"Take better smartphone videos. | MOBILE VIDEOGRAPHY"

Obviously I'm saying that because they're the sponsor of this video, but if you're watching this video because you want to turn your videos into a business,
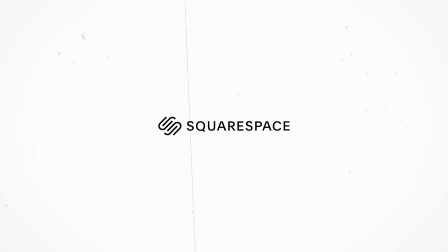4:15 Squarespace.com is definitely a great place to start. They make it super easy to pull in content from YouTube or Instagram,
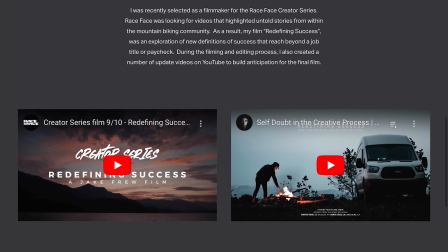4:22 so that you can really display a portfolio that's beautifully put together with work you've already done on other social media platforms. I actually didn't have a website for quite a while into my time freelancing, and I think it was just because I was always super intimidated by the process. I didn't know how to build a website or how to secure a domain, and I even tried some tools that weren't Squarespace that discouraged me even more because it was complicated and confusing.
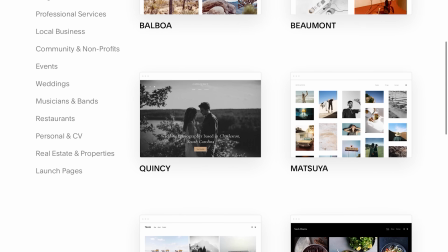4:49 Squarespace made my life so much easier when I was trying to put together a website and was just feeling overwhelmed by the process.
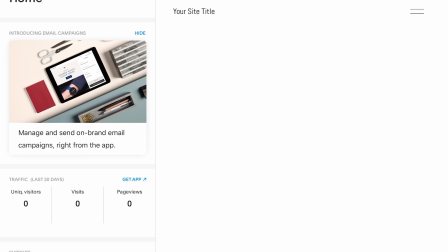4:55 It was such a breath of fresh air to have these easy to use templates that looked good and the user interface is super intuitive. So if you're like me and you've been putting off building a website, stop doing that and go to squarespace.com/JakeFrew, where you'll get a completely free trial to start building your site, and then when you're ready to launch,
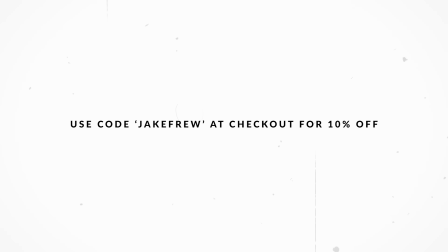5:16 you'll get 10% off your first purchase of a domain or a website.
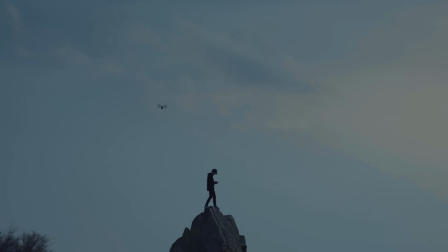5:24 The next tip is to include a subject, and this might sound really obvious, but I think a lot of times we use our phones for video when we're on vacation or visiting beautiful places or tourist sites, and it's really easy to just kind of film the landscape or film whatever the site you're seeing is. But it's important to remember that you're either capturing a memory, and the best part of memories is having people that you care about in that video, or if you're making more of a cinematic edit,
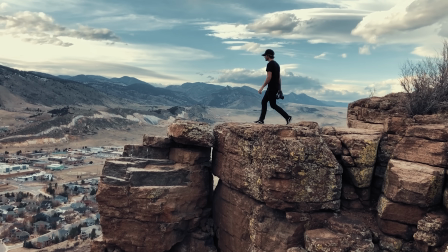5:57 it's really helpful to have a character experiencing that place to add a little more connection for the audience to resonate with. So this can be filming your friends, experiencing the space that you're at, or if you're filming alone,
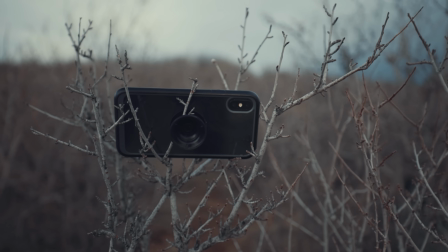6:10 you can even just set your phone down and then film yourself walking in this area, the landscape or the tourist site.
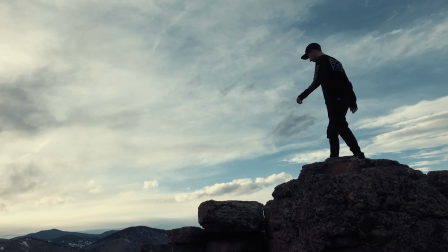6:16 Whatever it is, it really helps to have a character in the shot. Okay, and this last one, I think might be the most important to me personally, because to me, one of the biggest giveaways for phone footage or unprofessional footage is when the contrast and saturation is too high. Typically, the native video app on any phone, for whatever reason, it just puts a ton of saturation and a ton of contrast in the shot that I don't think looks very good. It doesn't look film-like, it doesn't look very professional. So you want to go into your editing tool, whatever that is, whether that's an app or that's Premiere Pro, Final Cut. Pretty much every video editing app has a way to change the contrast and saturation of a shot.
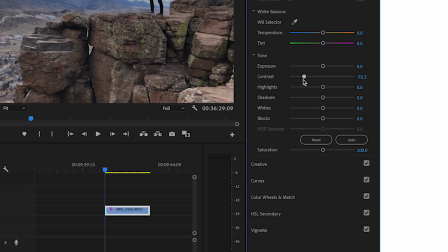7:05 So I use Premiere Pro, so I'll take the contrast all the way down to -50 and then drop the saturation by, I don't know, 15 to 20, just depending on how it looks.
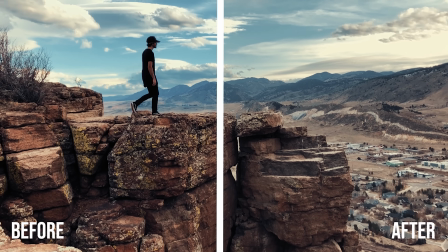7:17 This really helps you achieve a look that looks way more like the video you would get out of a DSLR or a mirrorless camera.
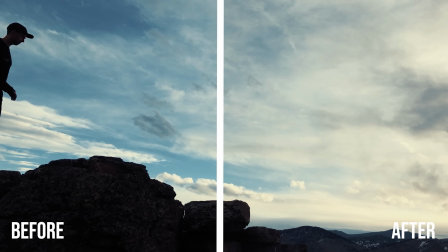7:25 It's really just a more professional look that's trying to emulate film, because film is not super contrasty and it's not very saturated. So those are all of the things that I use when I'm filming with my phone, and they're really helpful when I'm integrating phone footage along with the footage from my Canon camera. So I hope those were helpful. Keep just having fun filming and making videos and learning as you go. It's really the process that is the fun part. You'll never land at this point where you've learned everything. So enjoy every step of it. Thanks so much for watching, and I'll see you next time. What?